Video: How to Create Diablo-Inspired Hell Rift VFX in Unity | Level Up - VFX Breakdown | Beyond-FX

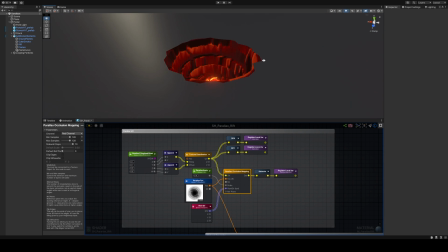12:25 All right, so now we are here in Unity, and you can see this is our parallax effect. It looks nice and shiny.
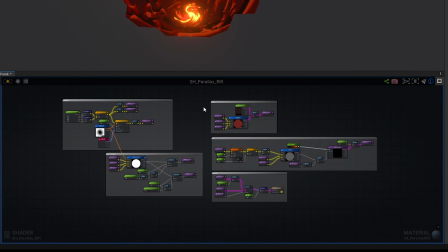12:32 And this is the shader that we use to create this effect. This shader consists of two bigger parts,
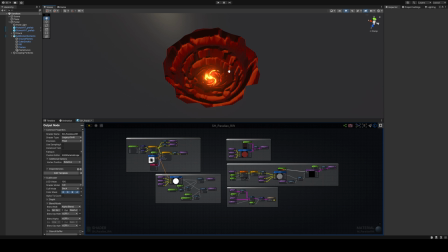12:37 one of them is the rock formation and how we created the UVs to sample the color texture.
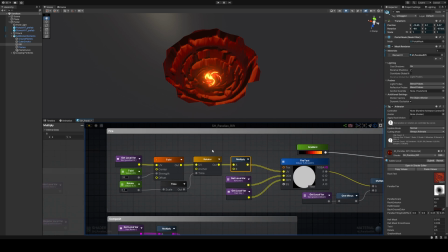12:45 The other one is this swirly motion in the center. In order to create that, I use the same UVs that I use for sampling the color texture. I basically use a twirl node, and here you can see what the twirl node does with the UVs. And I use a rotator node to give it a bit more motion.
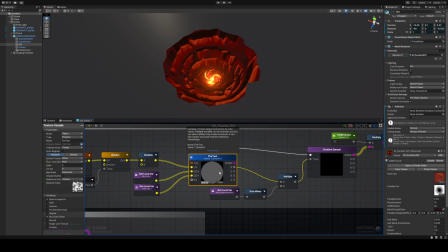13:00 I plug this in and sample my fire texture, which sadly doesn't really show up very well in this preview window, but you can maybe see it here.
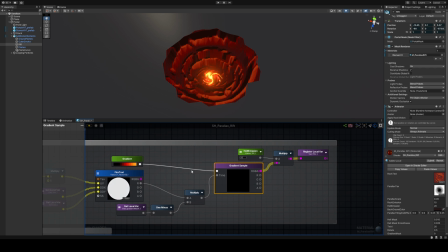13:09 And then I use this with a gradient sampling to give it a bit more color. Here I have more control over the emissive values and I save this as my fire.
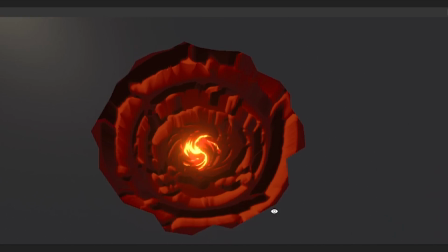13:19 In order to figure out where do I want to put fire in this effect, I have to create a mask, which I did here.
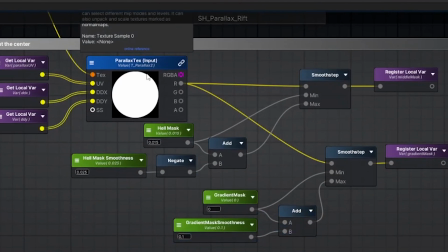13:26 I'm basically sampling the same parallax texture. Here, with the smooth step node, I'm masking out the most bottom part.
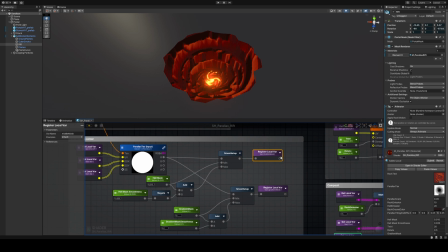13:34 I save it as middle mask.
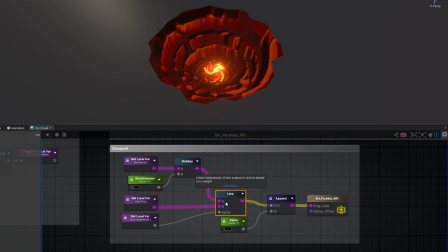13:36 And here, whenever I'm compositing the effect, what I do basically is lurping between my fire and my rocks based on the middle mask.
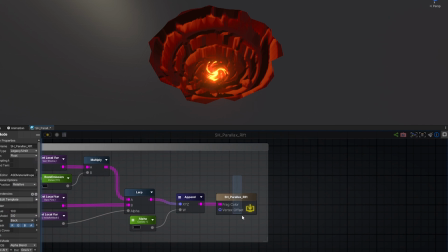13:46 And that's gonna be my end result.
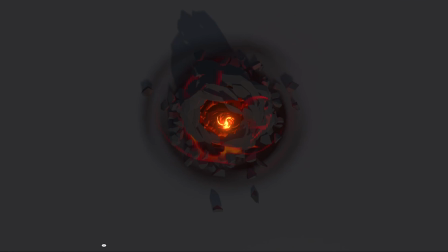13:50 Playing all three together gives us this look, which already looks pretty cool and believable,
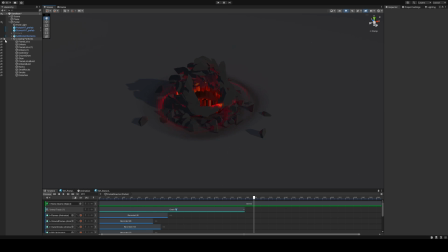13:56 but the animation and how it looks is still fairly static so I added this last particle system which is gonna loop with the played out vertex animation together so this gives it a bit more vibrance I would say
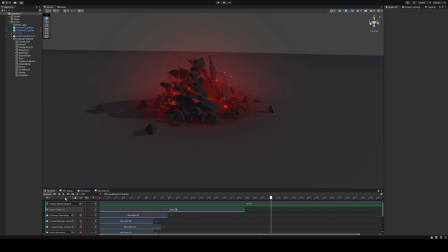14:11 it looks very warm and if I play together it's kind of aggressively animated so it looks a bit more dangerous what I did is basically repurposed a bunch of particle systems from the anticipation itself and added some smoky elements and some orbiting rocks on top.
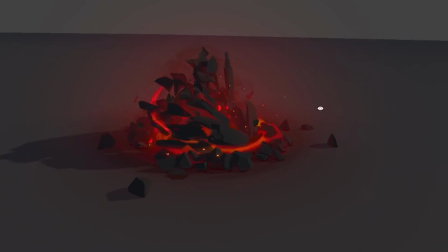14:31 Also there is like a very subtle heat distortion in the center of the of the portal.
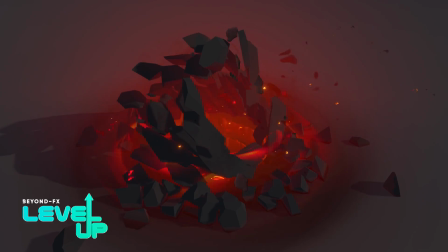14:36 Thank you so much for watching the video. If you have any questions drop it in the comments below or you can DM me on Twitter or Discord.
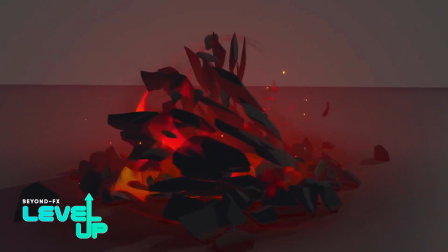14:42 I will leave my contact details in the video description. And if we inspired you to create something cool, share it with us.
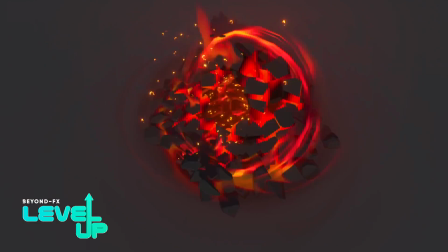14:47 We always love to see what other community members do. Again thank you so much and have a nice day.